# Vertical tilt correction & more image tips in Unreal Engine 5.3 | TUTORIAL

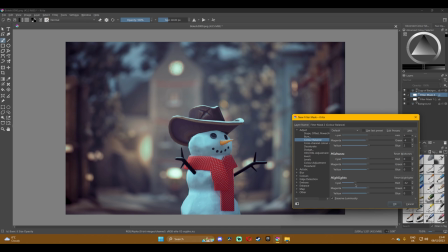And for this image, I'm working with warm and cold values, so I'm making the blues a bit more blue and the yellow lights that you can see in my image a bit more orangey toned,
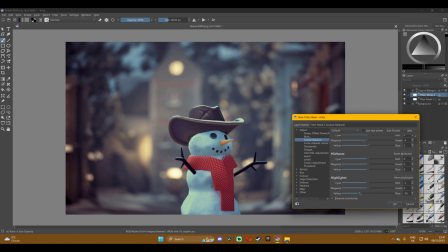so that it will create a nice effect. But of course you can adjust it however you want.
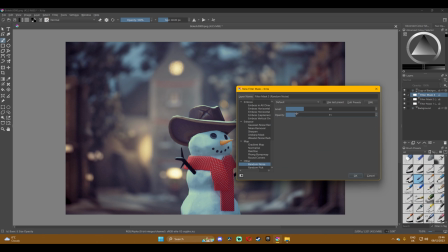I'm talking about realism now. And now I'm adding a bit of noise to the image, as even real life cameras do happen to have a bit of noise in the image, just a subtle effect. I think it gives a pretty good atmosphere.
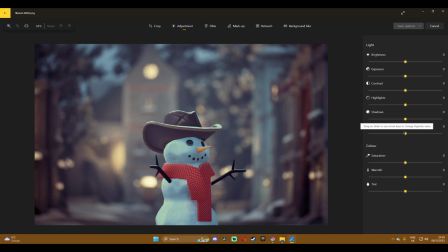And usually I open the photos and adjust it from the Windows editor for photos to add a bit of vignette and adjust more of the colors, the warmth and exposure, contrast, whatever, things like that. Just little details.
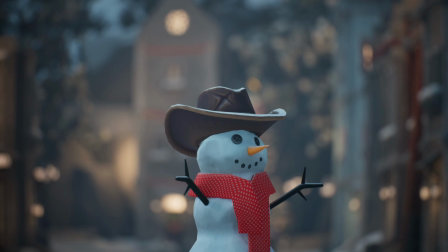So here's a preview of the before and after post-production, and now we're gonna move on to the mistakes that I've seen happening.
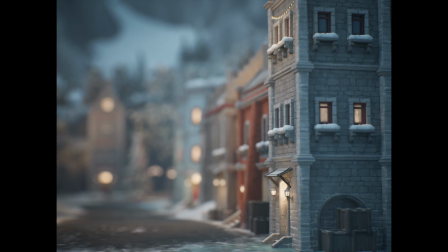Now let's begin with this one. I've seen many archvis images that just have these extremely blurred backgrounds, and this does not make it realistic at all. When this thing happens, it sort of creates a very stylized look,
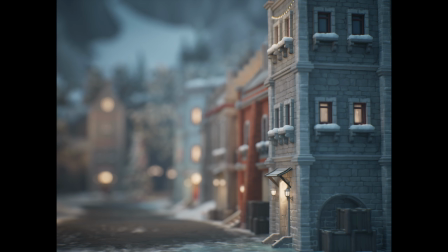and it sort of imitates a real life 3D model like of a building, not an actual building. So in order for you to make it realistic, try to do it like this with less blur in the background,
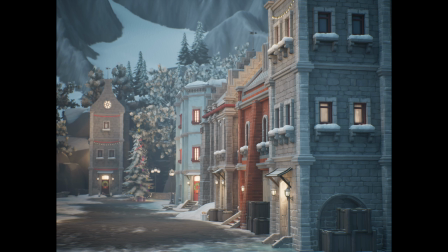as it will be more accurate. Blurred backgrounds are only for close-ups like this or subject shots.
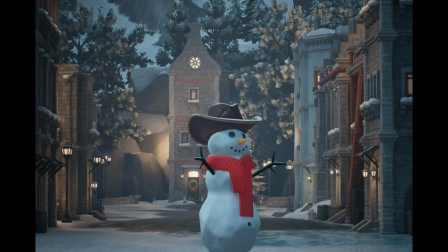The second one is not using bokeh at all. You can see that the image is very flat, the subject is not separated from the background, and your eyes just focus everywhere and cannot find a point of view.
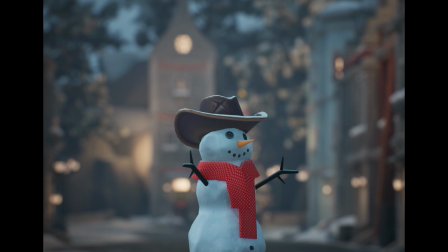So just enable those values. I suggest you use real life camera values so that you get a natural look.
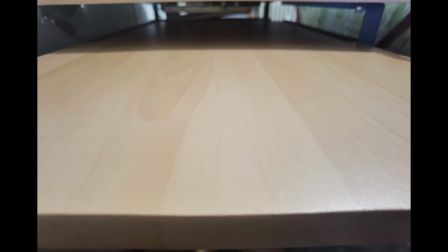For the third one, I suggest you use lens distortion almost all the time. I mean, this is a photo I took of my desk with my phone, and you can see that these edges are very rounded at the top and bottom.
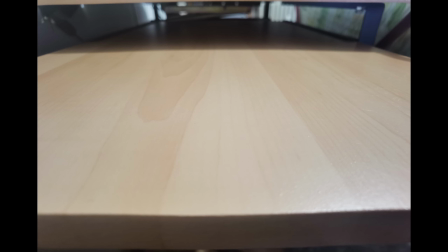And that's distortion, so even real life camera has that, so you need to enable that in order for the image to look realistic.
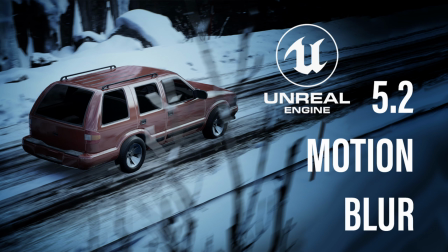The next thing is enabling motion blur whenever you have to. For example, this car scene that I made for this video, if you want to check it out, is in motion, so it will have a bit of motion blur, so it looks more realistic.
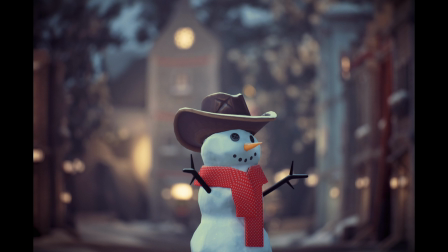So the last thing that I want to say is always add a bit of post-production to your images, as it will improve it. I know this was a bit of a long video, but I think I covered a lot of good points. And let me know in the comments what you think and what would you like to see in the future. And I'll see you on the next one. Have a great day. Goodbye.